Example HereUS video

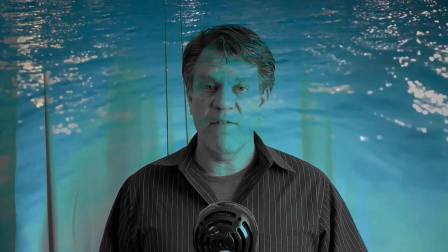And if we blur one of the two, like so for instance, if we have your video of you black and white and blurred,
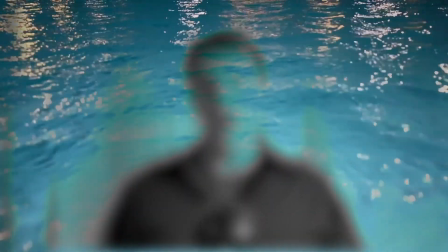and then we add another element of video on top of that,
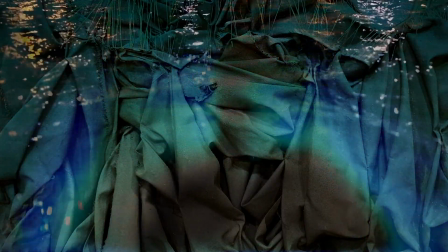it'll actually still give a sense of like what you're saying, but now we've got a different like feeling altogether.
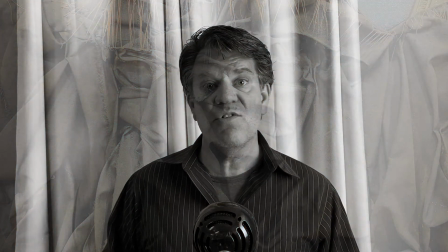The same as with photos, you can take videos of texture as well. That's really useful. But whatever you do, try to make sure that you get the video without a lot of movement in it. In fact, some of the do's are like hold the video for 10 seconds.
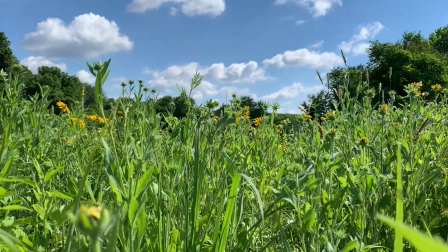It might seem like an extreme amount, but minimum 10 seconds of video.
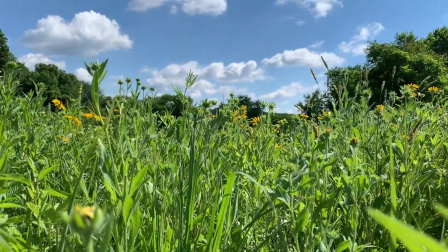We don't want 8 minutes of video.
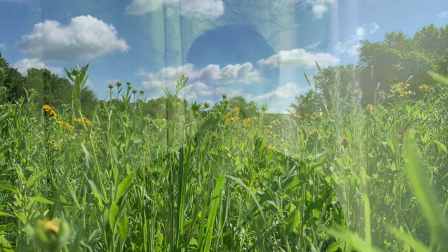We don't want a minute of video, but we do want at least 10 seconds because what we'll do is come into the video and then maybe go away from the video.
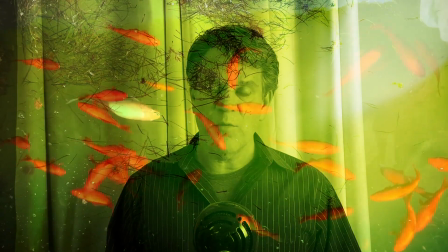And we want it held long enough where we can actually use that video.
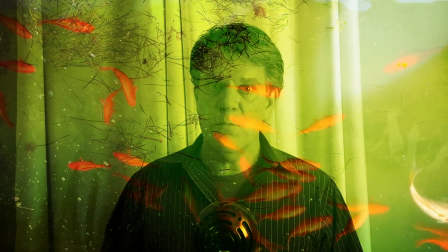If it's too short, we'll see the phone moving during that time, and we just don't want the camera movement. If you're going to be working with yourself as a composited element, don't take video of other people, because you can't really composite that.
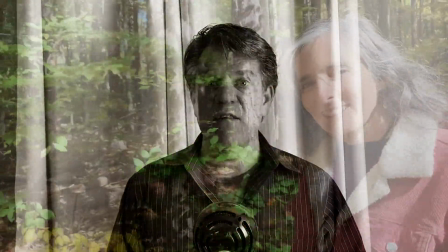So if you do take video of other people, make sure that those people are the only thing that are going to be in the frame, and you're going to be removed.
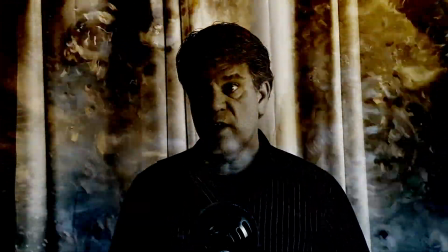Don't worry about sound at all. So for instance, the sound that we're hearing from the faucet, we're going to remove that. So all you're going to hear is just the voice, okay? And then don't overdo the action in the video, right?
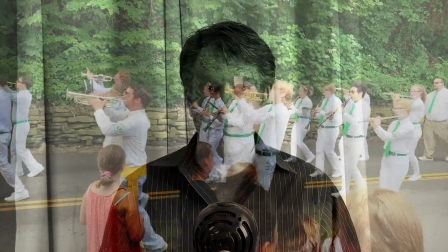If there's a lot of stuff going on in the video, we might not be able to pay attention to your words. So those are some don'ts. Some do's kind of go with the idea of don'ts.
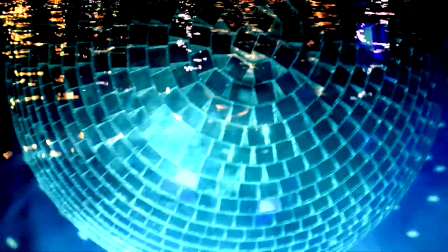We've already talked about one do, which is 10 seconds at least of footage, because we're going to need that kind of footage.
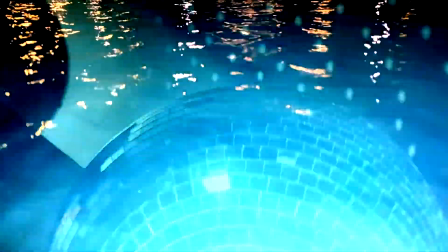We can always trim it and make it smaller, but it's hard to actually make that video go longer without slow motion or those kinds of things.
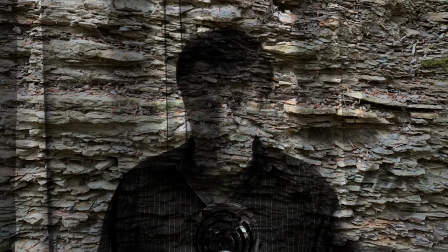Get lots of texture, whether it's photographs, you don't have to worry about how long you hold it, but if you want to do video with texture,
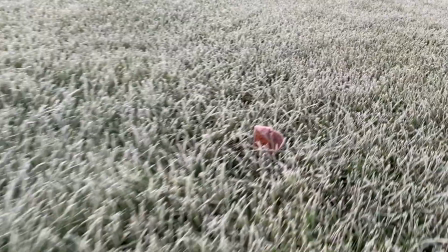like here's a video of grass on a nice frosty day,
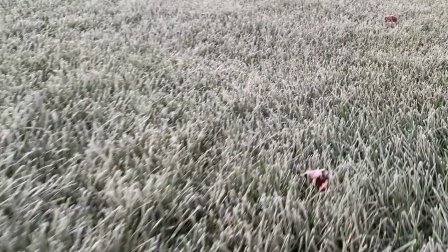you can kind of see, as long as you got about 10 seconds worth of that video, it's going to work really well.
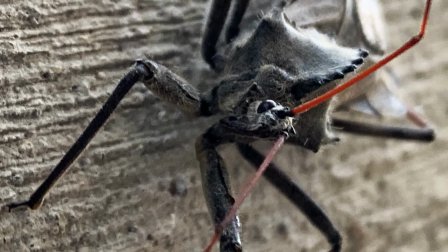Try getting close up, right, to whatever you're shooting. Remember, we're going to be compositing this.
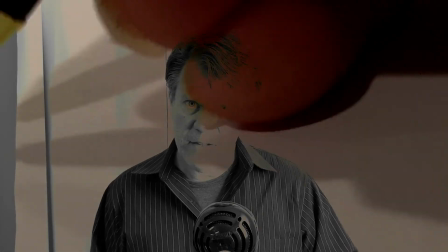So we've got a video of you, so something really close, like your hands writing out some words or a sentence,
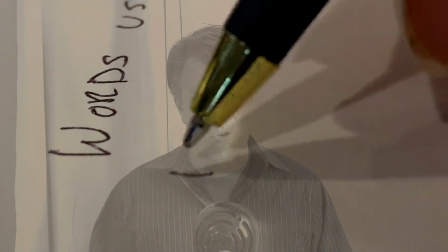maybe the actual work that you've done in order to like create your text may be interesting,
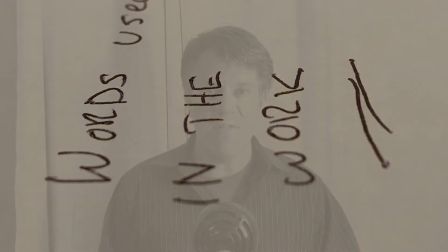right? So just have your phone stationary and then move the things in the rectangle should be the things that we're watching. Think about how the video relates to whatever text or whatever you're talking about.
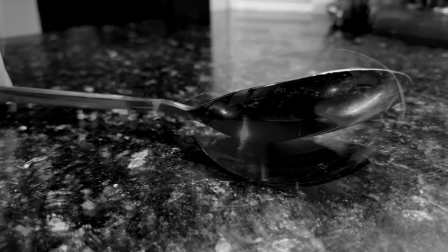So for instance, if I'm talking about a spoon, obviously I would be working with the idea of videotaping like spoons,
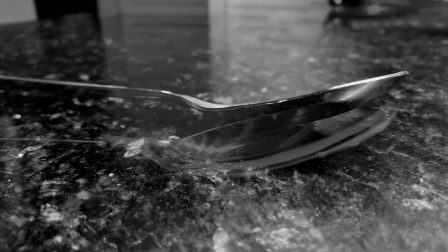and maybe seeing how just playing with like that object in front of the camera until I get about 10 seconds worth of footage that looks really kind of interesting,
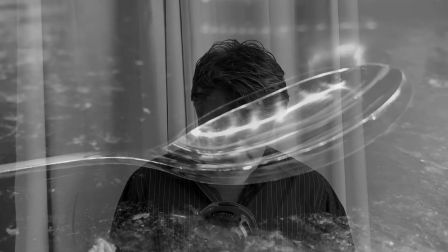right? So especially if I'm talking about spoons, but you won't be talking about spoons. Don't move the camera. We've talked about that before in the don'ts, but if you're going to have action, the action should take place inside the frame, not outside the frame.
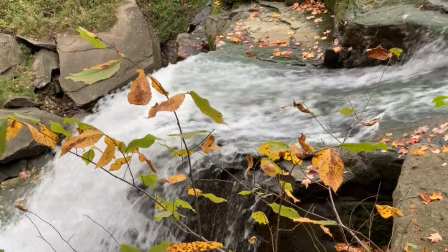So if you're holding the camera, hold the camera steady, like this picture of this water running off of the falls here.
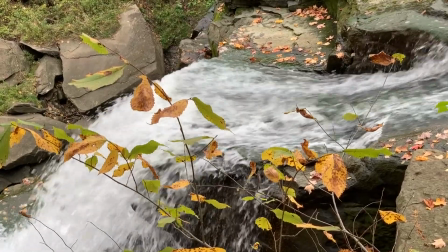Don't allow don't move the frame so much, because it'll be easier to transition in and out of this back to your speaking or back into another object.
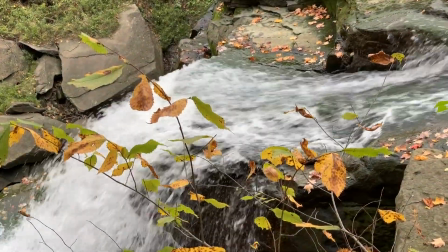Remember, the idea is we want this to look intentional and smooth, and if the frame is moving,
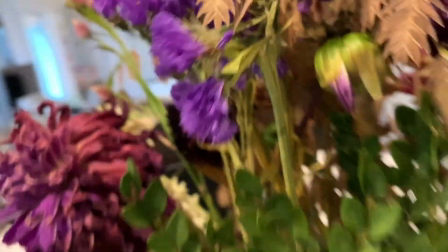and if you're moving the entire camera with your hands, it's not going to look as smooth as we hope.
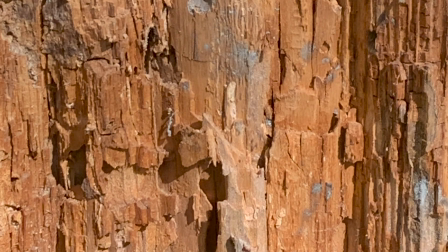And things that look boring just in general might look really great when they're layered, right?